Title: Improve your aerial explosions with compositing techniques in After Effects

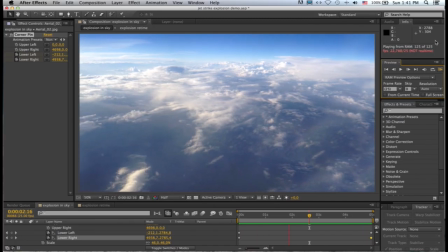252s
You start to get the appearance or the illusion that we are traveling through the sky and the foreground is just moving slightly faster than the background, which kind of gives the illusion of depth. Right, so I'm going to switch my aerial explosion back on.
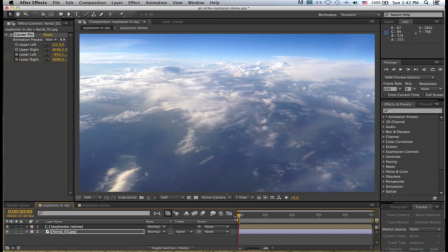268s
If I just scrub, you can see there it is. What I'm going to do now is just give it a second or so before the explosion happens. So let's say the explosion can start at about 1.5 seconds. So we'll see a bit of sky followed by our explosion detonating in the sky.
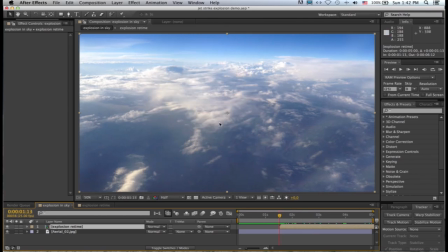285s
And what I'm going to do as well is I just want the explosion to kind of travel with us, this kind of fake camera move I've set up. So I'll open up the position properties for the explosion and just create a keyframe here at the start,
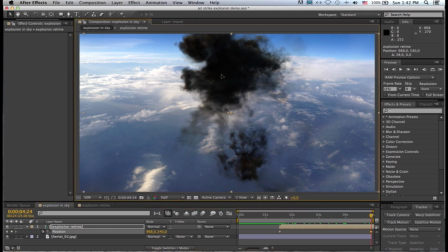298s
scrub to the end, and I'll just drag my explosion to the right a little bit.
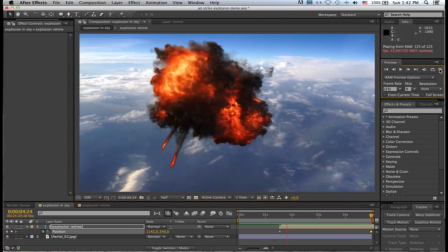305s
Great, so there you can see what we're getting.
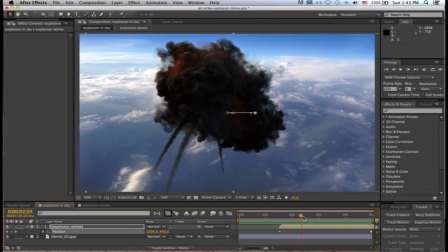311s
Now, the next thing I want to do to start making my explosion look more integrated into the shot is I want to change its transfer mode here to hard light.
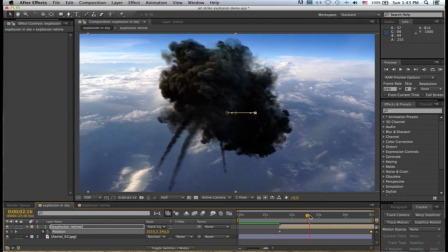323s
Immediately you can see what that does. It just sort of takes the edge off our explosion and tends to already make it feel just a little more integrated.
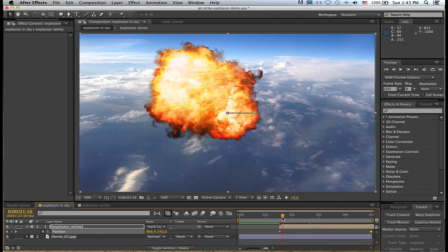332s
You'll notice now though that we are seeing the background through the explosion. That's something we'll come and correct right at the end.
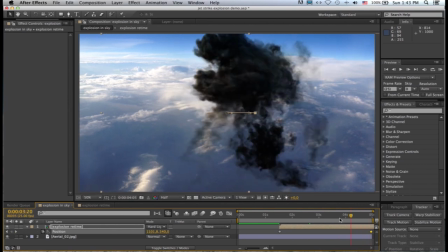339s
But let's move on with getting our explosion to look integrated.
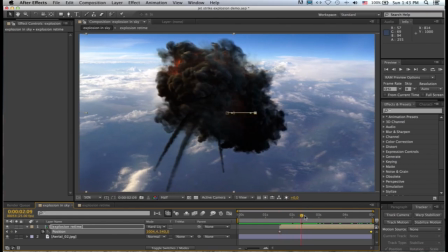344s
So the next step to make this explosion look good is to duplicate this layer,
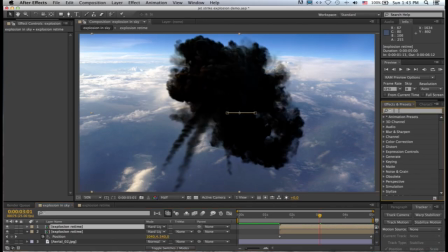351s
duplicate, and then look for the fill effect in your effects and presets. You can just type in fill. There it is, generate fill, and I'll drag that and drop that on our top instance of the explosion.
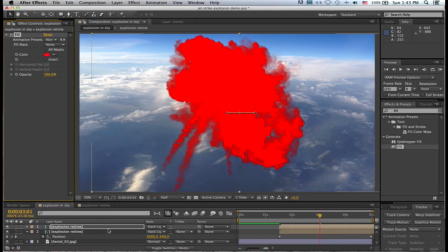363s
By default, it fills it with red. Now what you want to do is you want to change this top layer's transfer mode to either add or screen.
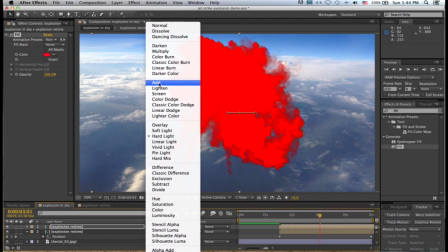371s
You can use either. I'll go with add.
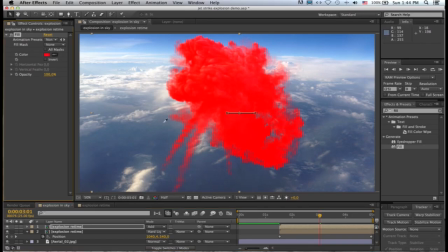374s
And then use the color picker in the fill effect here and choose a blue that kind of dominates your background. So in this example, I want to pick probably this mid-gray blue that exists here.
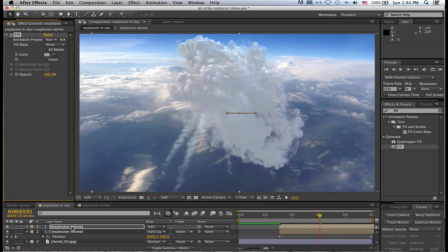388s
Something like that. And then you want to open up the opacity properties for this top layer, or the top instance of the explosion,
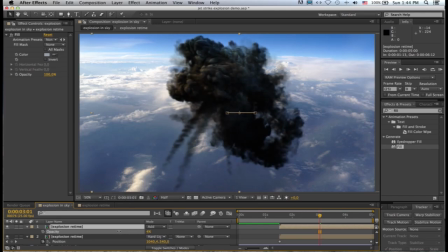396s
and you want to take its opacity right down to around probably 10 or 15%, say 10%, and just looking at this color that I picked, I might want to just click on it and work a bit more blue into it here,
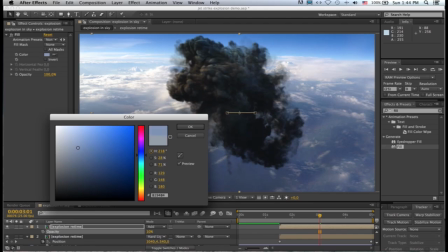416s
something like that.
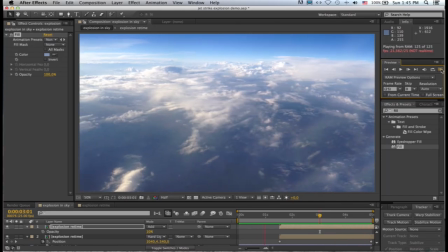421s
Right, so there you can see the explosion is already starting to look a lot more integrated into the shot. It feels more like it's being lit by that scene.
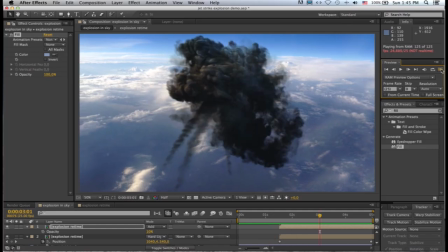429s
What I want to do next is I want to make this first part of the explosion a lot brighter and hotter, because I feel it's a little bit too kind of contained and we're seeing a lot of detail in that fire.
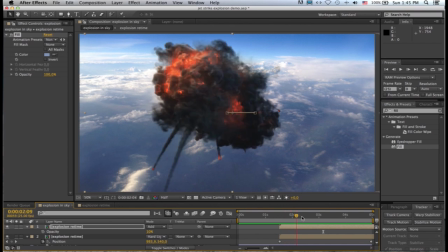441s
So I'd like to make it a whole lot brighter and hotter. So what I'm going to do is just move to this section.
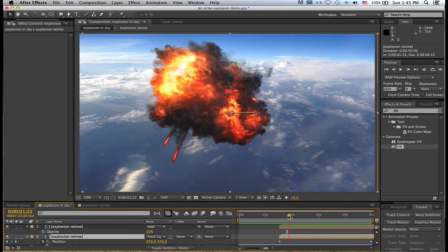448s
I'm going to click on that layer. Let me just scrub forward to where it starts to become more smoke than fire, so somewhere there.
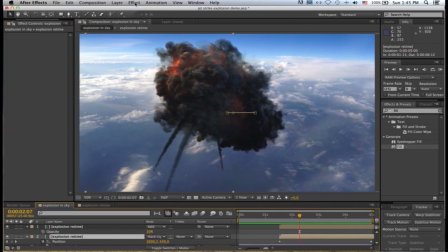456s
I'm going to apply levels, effect, color correct, levels, and I will just create a, let's just drag this out.
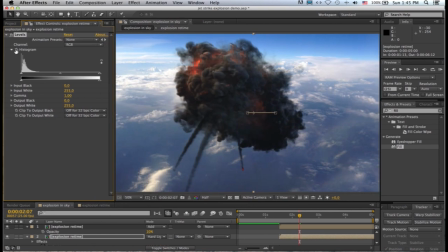468s
I will create a keyframe there.
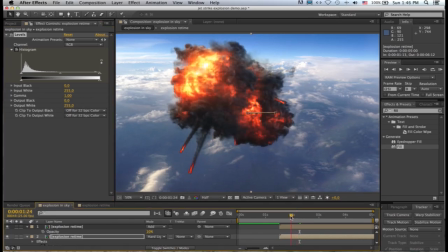471s
Then I'll scrub back to where the explosion is mostly fireball, sort of here.
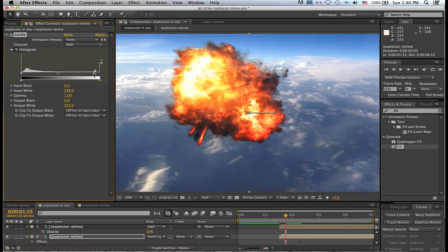478s
And now I want to ramp up these highlights, so I will pull my highlights to the left, something like that. And maybe I'll even lift my blacks a little to be something more like that.
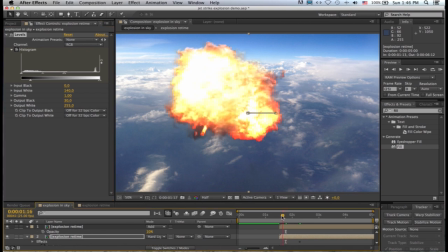491s
Let's just back time a bit.
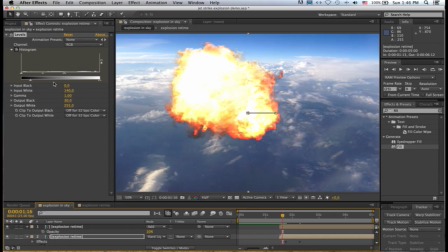493s
So there you can see the explosion is, if I just put this levels preview on and off, you can see our explosion there, much hotter now at this front part of the explosion,
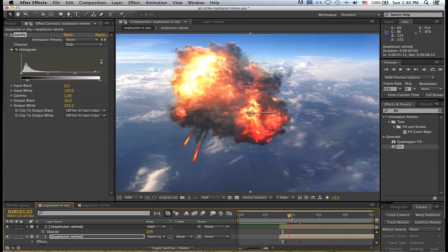504s
and then it slowly kind of ramps back to where it was by the time we get to the smoke cloud. Right, so next I want to apply a glow effect to this explosion.
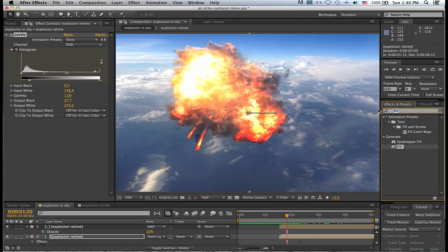516s
So I will just search for glow in the panel here. There it is, stylized glow, and I'll drop that below the levels in the effects palette.
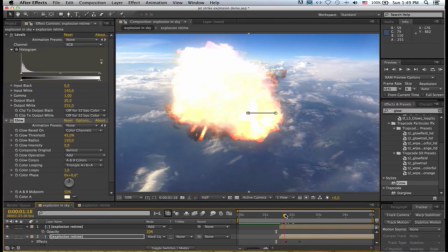527s
Right, so you really need to just play with the glow settings until they feel right, but you want to fiddle with them until you end up with this kind of effect where this hot, bright part of the explosion up front is very blown out and glowy.
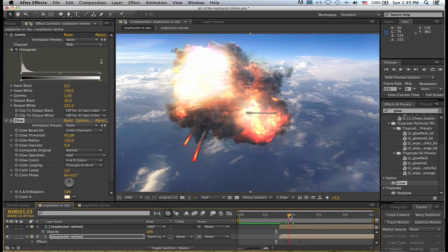540s
This section, only the hot bits get the glow, and towards the end, there's no glow. So for me, settings that worked here was a glow threshold of 45%, a glow radius of 150 pixels, and a glow intensity of 0.9.
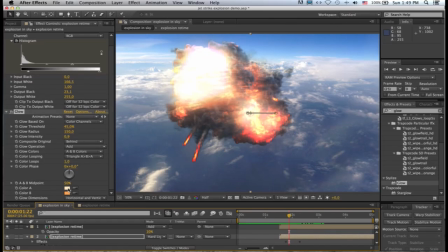555s
And then I used my own color map with those colors as my A and B colors. So let's do a RAM preview of this.
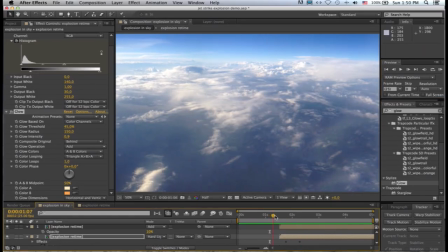566s
Right, so there you can see what we're getting. Right, so the last step is to come along and fix the explosion so that we don't see the background through it.
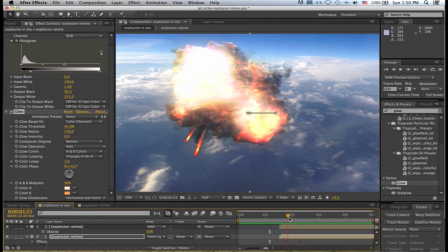574s
We want this explosion to feel solid, and at the moment we're seeing our background right through it.
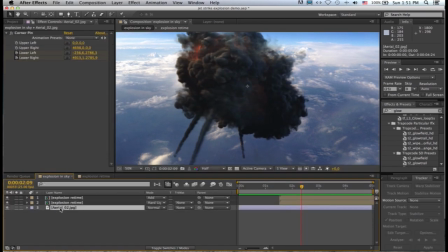580s
What you want to do is take your background layer, duplicate it,
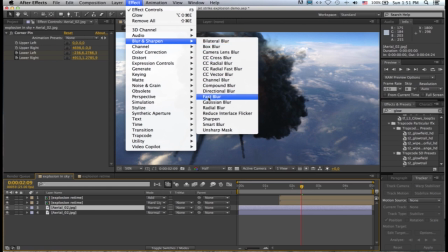584s
apply a blur to it, just use blur, fast blur, and you're going to turn this right up.
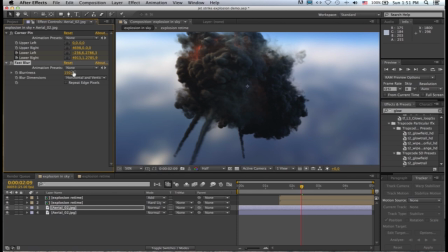591s
You want it to be probably around 150 pixels. And the background image just starts to feel like blurry color. You can already see now the explosion. You don't see any detail through it now because the image you're seeing through it is blurred. So what we want to do is this blurred version of our background,
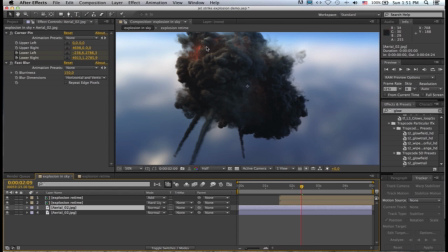610s
we just need a matte so that it only appears where the explosion is. So what we'll do is we'll take our explosion retimed, we'll just duplicate it,
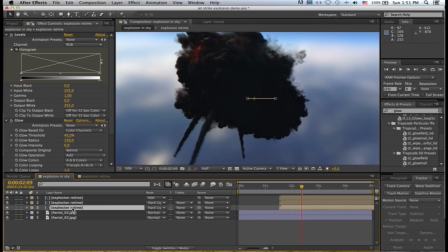620s
we'll put it to just above our out of focus background, I'll hide it,
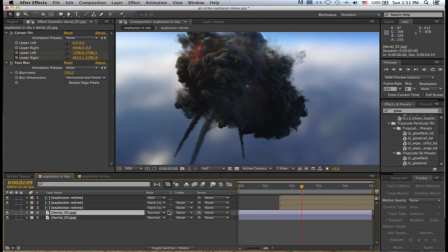625s
and then I'll tell this out of focus background layer to use that explosion as an alpha matte. And there we go. So now we have our explosion looking nicely lit and integrated into the scene.
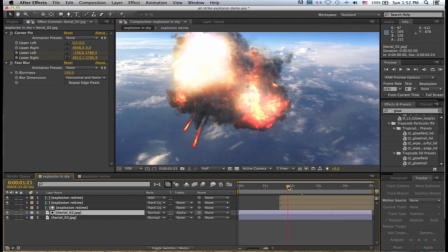639s
And if I just sort of scrub through this gently, I'm no longer feeling like I'm seeing the background through the explosion.
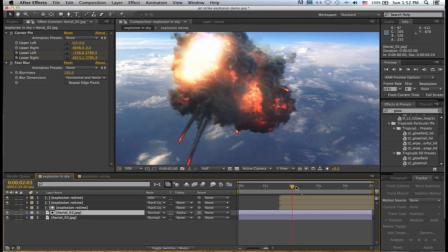646s
The explosion now feels like a solid object.
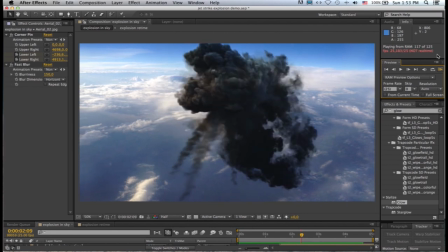Right, there you go, and you can see what we're getting.
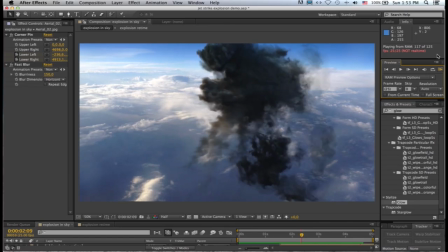659s
So I think, you know, with those few simple tweaks, you're getting an explosion that looks a lot more realistic in the way it behaves and in the way it looks.
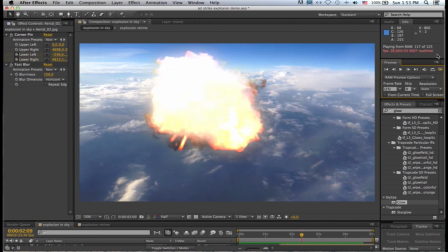668s
If we just do a quick before and after comparison, you'll see exactly what I'm talking about.
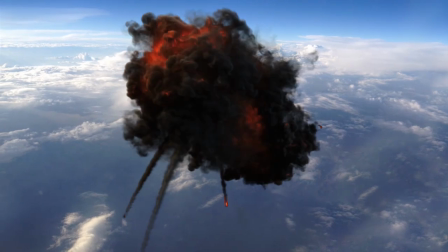673s
So here's the original aerial explosion just dropped onto the animating background.
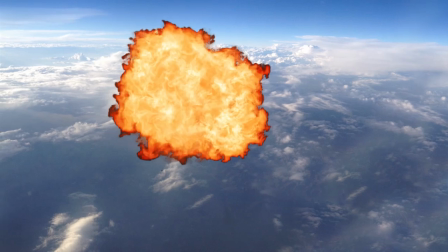678s
You can see it looks very dark.
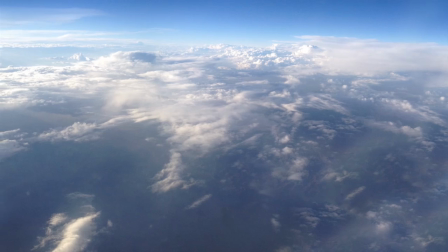680s
The motion doesn't feel quite right versus the explosion we've just created, which kind of has a lot more kinetic energy up front,
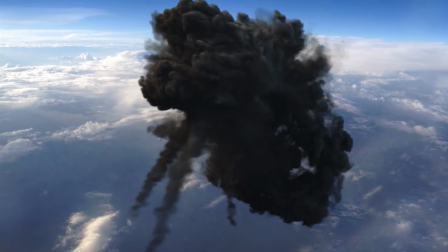688s
a lot more brightness in the blast, and the motion tends to feel a lot more real-time and realistic.
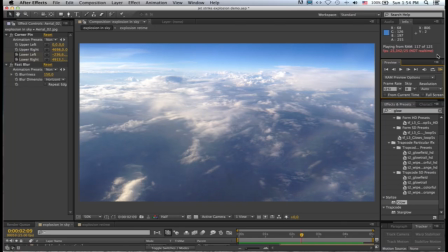696s
Great, so thanks for watching. I hope you've enjoyed this tutorial. Please subscribe and stay updated.
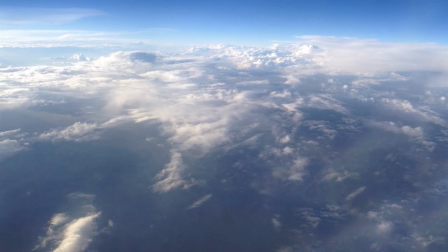701s
We'll be covering lots of other Jetstrike-related tutorials soon. I'm Scott Newman. Cheers.